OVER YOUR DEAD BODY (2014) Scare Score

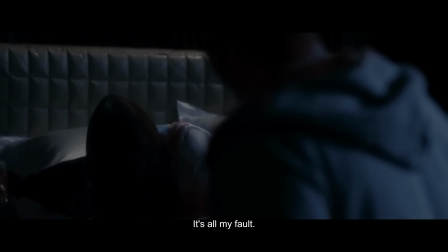0s
Ladies and gentlemen, welcome to the Horror Mine.
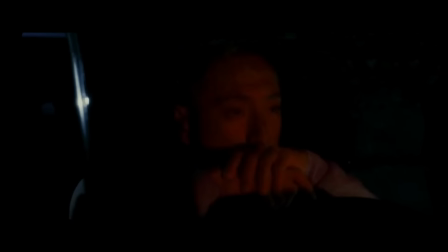2s
My name is Vic Shy, and this is The Scare Score, where I break down horror movies and rate them on how scary I think they are.
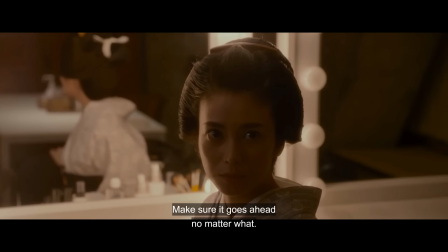10s
In part 3 of our Month of Miike special, I'll be going over a Takashi Miike film that you may have not heard about,
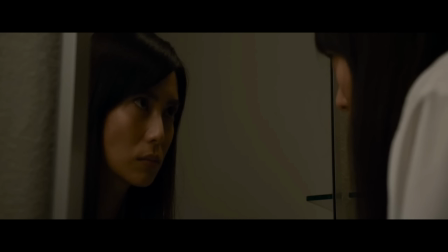17s
the 2014 Japanese horror film, Over Your Dead Body.
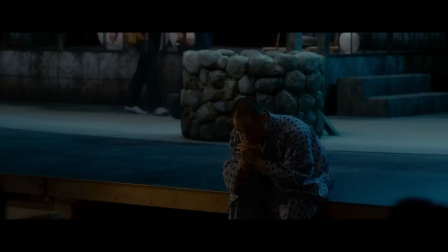21s
The film tells the story of a theater troupe rehearsing a play based on the famous Japanese ghost story, Yotsuya Kaidan.
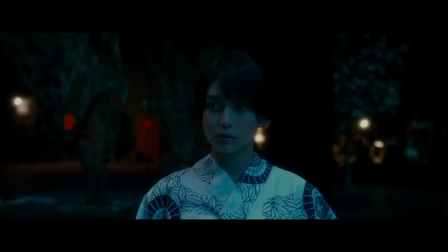28s
The rehearsal becomes increasingly strange and eventually blends into reality.
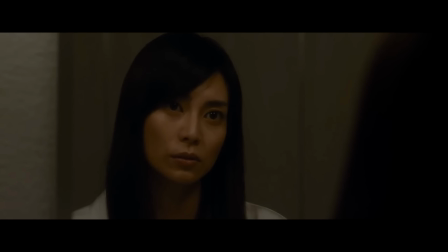32s
I'll be going over the events that take place throughout the film as our scare score goes up or down based on how effective the scares are or attempt to be.
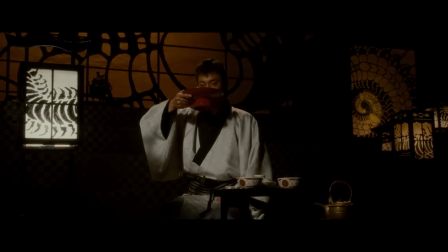40s
Over Your Dead Body sees Takashi Miike putting his own spin on Japan's most famous ghost story.
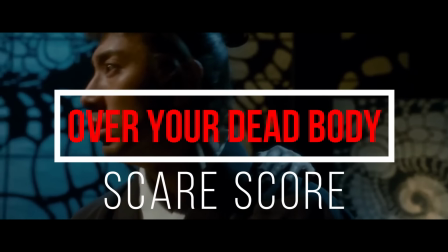46s
But how scary is it? Sit back and relax and join me as we explore Over Your Dead Body and tally up the scare score.
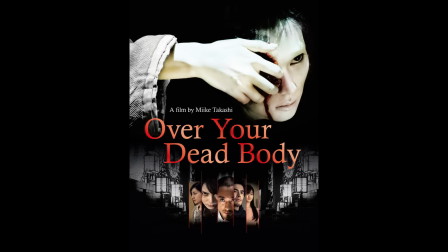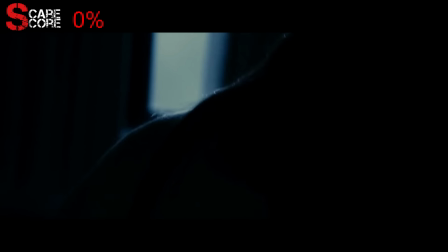58s
Our movie begins with one of my favorite things about watching movies, a sex scene.
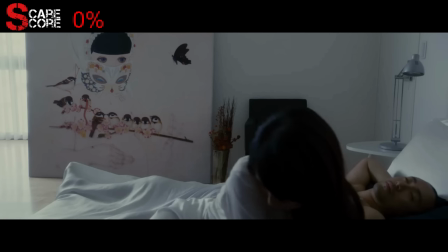64s
We meet our main character, Miyuki, who wakes up in bed next to her boyfriend, Kosuke.
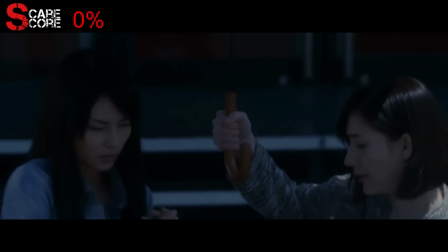68s
She is then picked up for work by her assistant, Kayo. On her way to work, she sees a couple arguing in the rain.
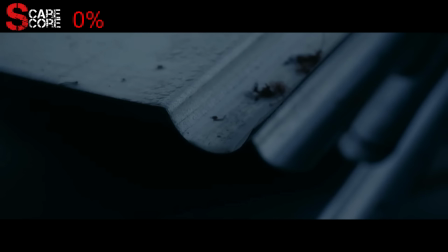74s
As the traffic light turns from red to green, we see some sheets of metal as well as a painting on the wall that foreshadows later events.
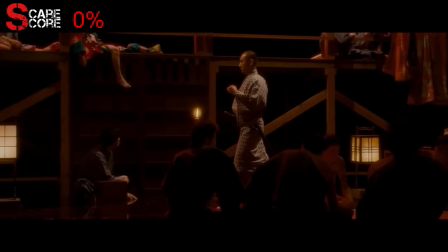81s
The play rehearsals begin, and Kosuke is portraying a ronin named Yemon that the subtitles had me thinking was Lemon for about half the film.
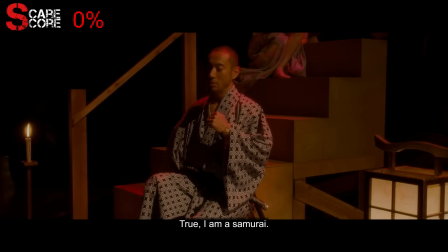89s
Yemon enters a brothel and meets the blind owner named Takuetsu. Yemon says that he is a samurai with no money or rank and feels ashamed of himself.
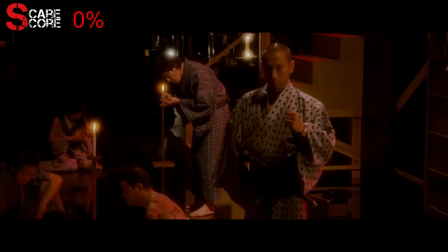98s
He is approached by a prostitute and steals her comb. Before leaving, he turns around and his appearance changes completely.
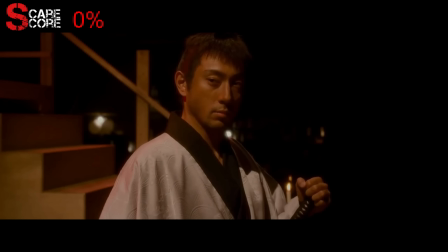105s
He now has hair and his kimono changes color. This happens a few times throughout the film and is never explained.
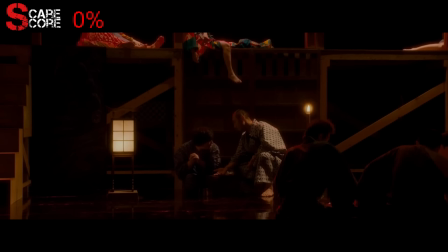111s
I believe it represents the dual personalities that Yemon displays.
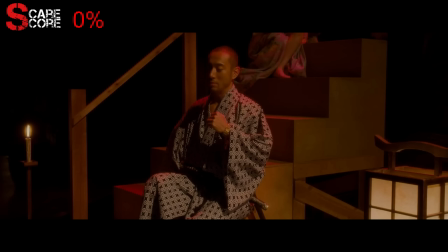115s
He is a despicable character but tries to hide this behind a noble samurai persona.
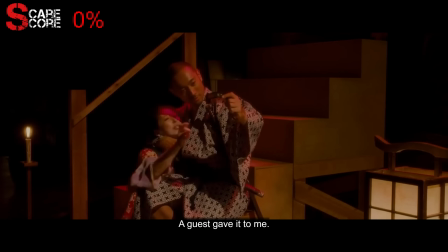120s
He steals a comb from a prostitute at a brothel in one scene and gives the comb to his lover Iwa in the very next scene.
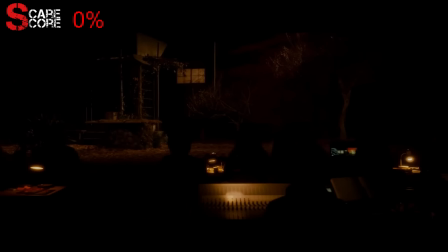128s
Over Your Dead Body has top-notch production design. The play is being shown on a revolving platform that changes with each scene.
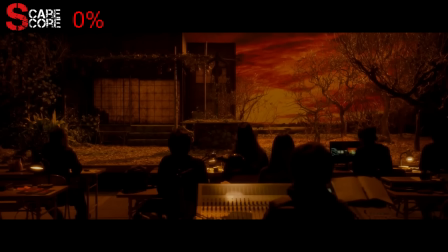135s
It can be a little confusing at times because the scenery often blends in with the real world and the line between play and reality becomes blurrier as the film progresses.
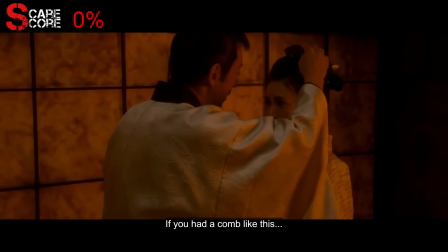144s
His lover Iwa is portrayed by Miyuki. He gives her the prostitute's comb as a gift, which is an indication of how much he really cares about her.
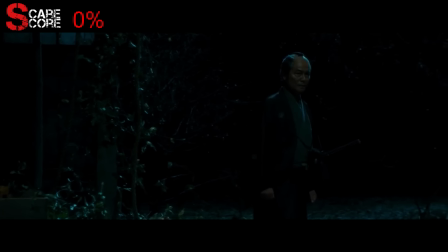157s
Iwa's father doesn't approve of Yemon and looks like the Japanese version of Red Foreman.
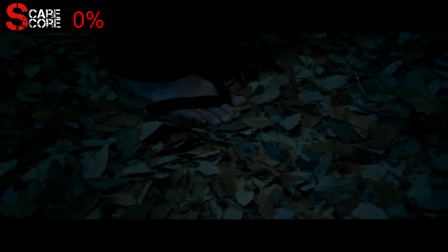161s
He tries to pay Yemon to leave Iwa alone or risk getting a foot shoved up his ass.
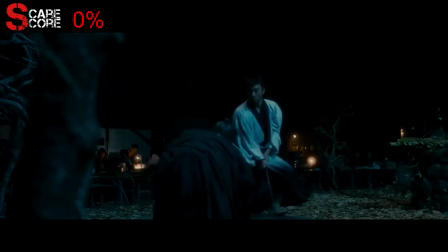166s
He calls him a bad person and Yemon confirms this by killing him in cold blood.
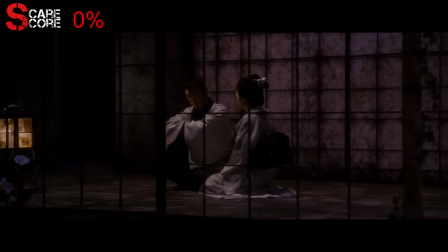171s
Iwa is heartbroken by the disappearance of her father and says that Yemon is the only thing that makes her feel better.
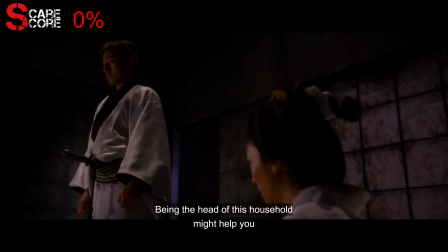177s
He takes advantage of the situation and manipulates Iwa into marrying him without her father's approval.
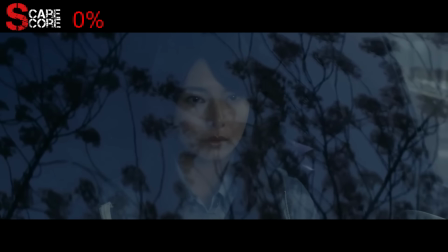187s
Back in the real world, Miyuki is heading to work and sees the couple from the other day.
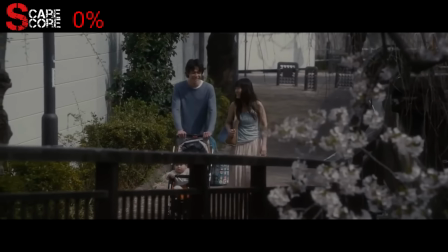192s
They appear happy this time and the man is pushing a stroller with a baby, but a closer look reveals that there is no baby inside the stroller.
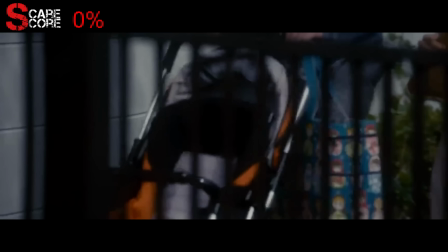199s
This is briefly shown and is meant to foreshadow one of the film's most disturbing scenes.
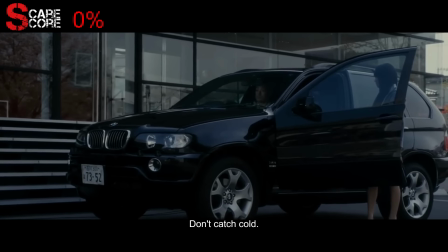204s
Kosuke drops Miyuki off and tells her not to catch a cold, just like his character Yemon tells Iwa in the play.
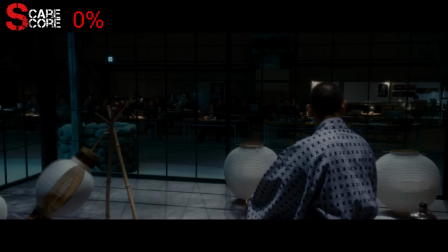210s
Yemon and Iwa are now married and have a baby together. Yemon is sporting the look we originally saw him in when he entered the brothel.
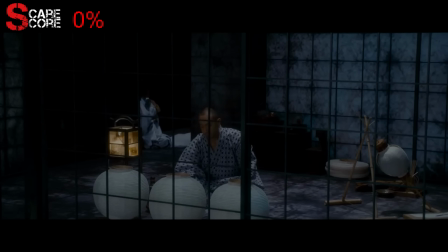217s
He shows his true colors and treats Iwa and their child horribly. He gets annoyed by the crying baby and Iwa apologizes to him.
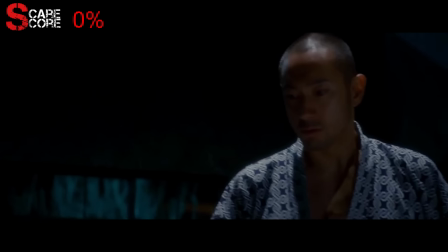224s
He kicks her in the face and accidentally kicks Miyuki in the face for realsies and injures her.
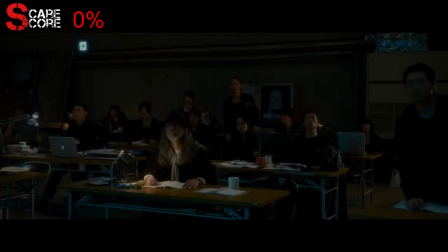230s
This is the first real instance that we see the characters of Yemon and Kosuke becoming one and the same.
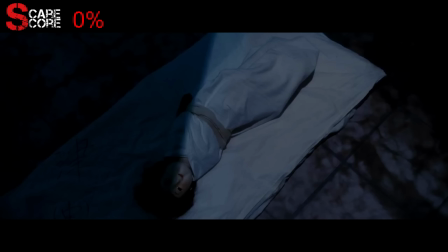235s
We see a brief shot of the doll being used as the baby and it's unnerving to look at.
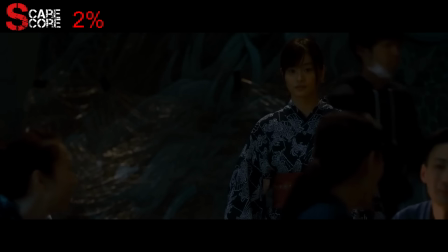240s
They take a break from rehearsing and one of the actresses named Ryo seems to have a thing for Kosuke.